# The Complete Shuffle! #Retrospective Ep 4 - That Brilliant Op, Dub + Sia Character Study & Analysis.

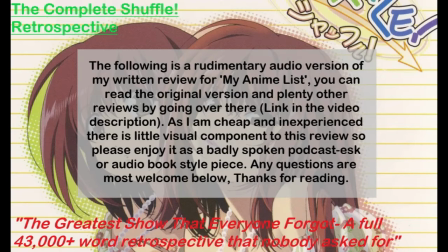(16:10)
We've seen her used as a primary fanservice character, and aside from Asa later on, and what was more of a meeting with Narine, Sia's the only other girl to actually go on a date with Rin. Same thing with the sexuality.
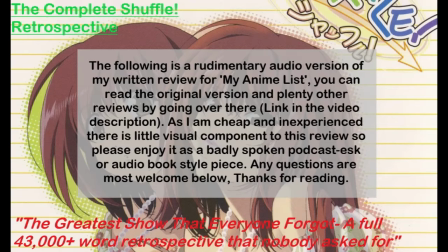(16:24)
Sia's highly physical, often making use of her assets to escort Rin, with only Asa coming close to matching her number of fanservice scenes in the first arc. Then there's the selfishness. While Kikyo seems selfish, Sia seems more naive, not at first realising the effect her actions might have on the other girls,
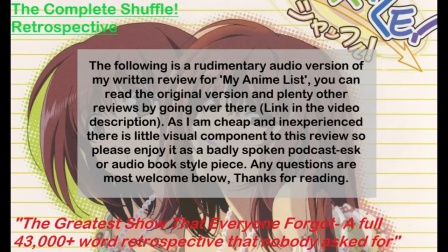(16:44)
as shown by the Daydream, where she envisions her, Narine, and Kaede at their joint wedding to Rin. Asa is excluded due to her lack of publicness in her feelings early on, and Sia does question if Primla would want to be there, but she isn't considered a true member of the harem until 22,
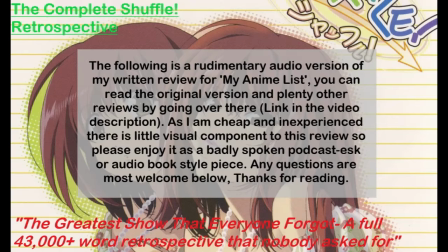(17:01)
and therefore not included in the daydream. A closer look reveals something interesting about both Sia and Kikyo's characters. What we perceive initially as selfish or naive acts are in truth acts of harmful altruism. It's maybe the biggest theme of the whole show, but Sia is in fact being selfish in her naively aggressive style towards Rin,
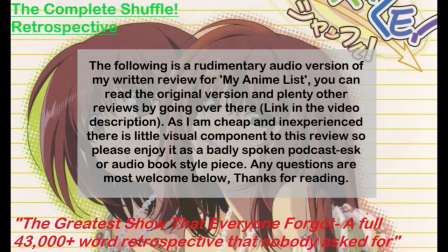(17:20)
because she wants to make Kikyo happy. Conversely, Kikyo only takes control of Sia's body to try and improve Sia's failing life and mental state. Both are acting out of care for one another, but going about it in equally wrong ways, just like what we saw when Rin sent Primler away, and in Narane's loss aversion techniques.
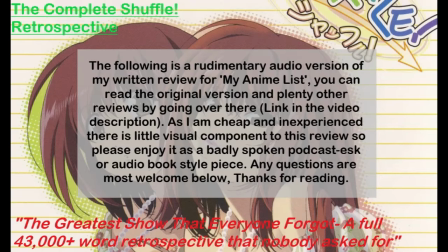(17:39)
So in reality, the two aren't so far removed, something that will get revealed more in episode 17 than 16. Which, before we move on to, let's address episode 16's biggest twist yet. Yeah, it's biggest twist yet. It's use of fan service as a thought device.
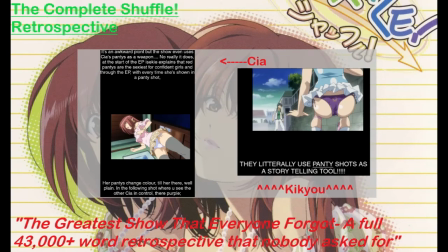(17:56)
Oh, really, it does. At the start of the episode, the gang, Mele Itsuki, discuss how red lingerie is representative of a more confident woman. All words rough, it's that ad effect. Sia takes some interest in this while Mayumi and the rest of the grouping dismiss Itsuki out of hand in the usual manner. However, astute viewers will notice how normally Sia's panty shots are...
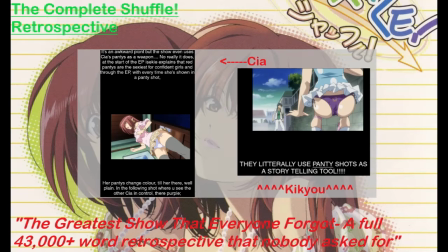(18:17)
However, astute viewers will notice how the normal Sia panty shots are from here used to aid in the representation of her mental state. This ends during her discourse with Kikyo, when we see that they are plain as possible, expressing her newfound lack of confidence and defeat her detrimental mindset.
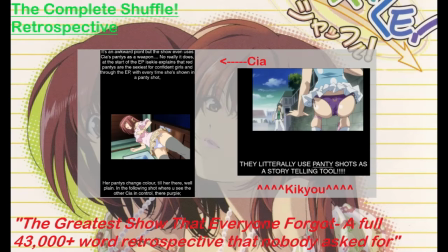(18:35)
However, when Kikyo takes over and appears in front of Rin at the very end of the episode, the underwear is now a dark purple shade of crimson. She's gone straight past confidence to a colour more confident than red. And in doing so, we witness the use of fan service to further tell the story.
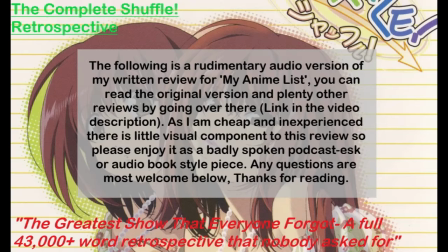(18:53)
Before we move properly into episode 17 and the third arc of the show, the honest feelings arc for our purposes, let's finish our analysis of Sia. While at first sight she appears to be an air-headed fan service vehicle, underneath we find a surprisingly introspective young lady with some serious mental hang-ups. Her attraction to the rain in episode 2 immediately clues us in,
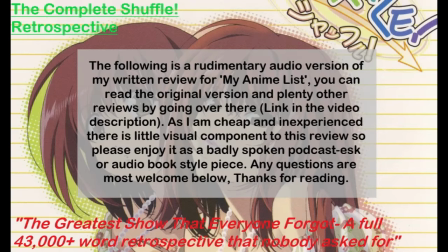(19:12)
as we'd expect her to be the Genki type and associate more heavily with the sunshine, yet we catch her in contemplation over the rain. Something else of note is how, aside from Rin, our protagonist, remember, only Sia has moments of internal monologue. Primula has the dream sequences, but that's more like a coma. This should tell us a lot about her as a person.
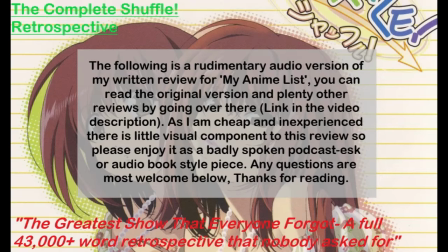(19:31)
She's self-conscious. She has to be if she's the only other character allowed a monologue. This lack of self-worth becomes more apparent on subsequent rewatches, as her earlier episode sessions, trying to decide what to wear down to the undergarment level, and her obscene over-planning of her date with Rin,
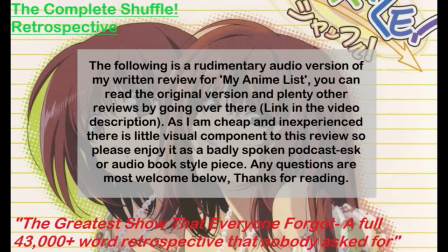(19:50)
clue us in that Sia actually does a lot more tinking than one might first think. We'd see a similar character arc to this in Toradara's own Genki girl turned reliable best friend Minori a few years later. See her story arc and team are that of self-acceptance, coming to terms with the fact that she does have self-worth,
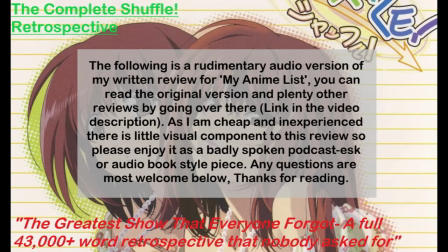(20:07)
and that she does deserve to find happiness, even if Kikyo can never truly in the same way. Which of course we see in action in episode 17, Honest Feelings.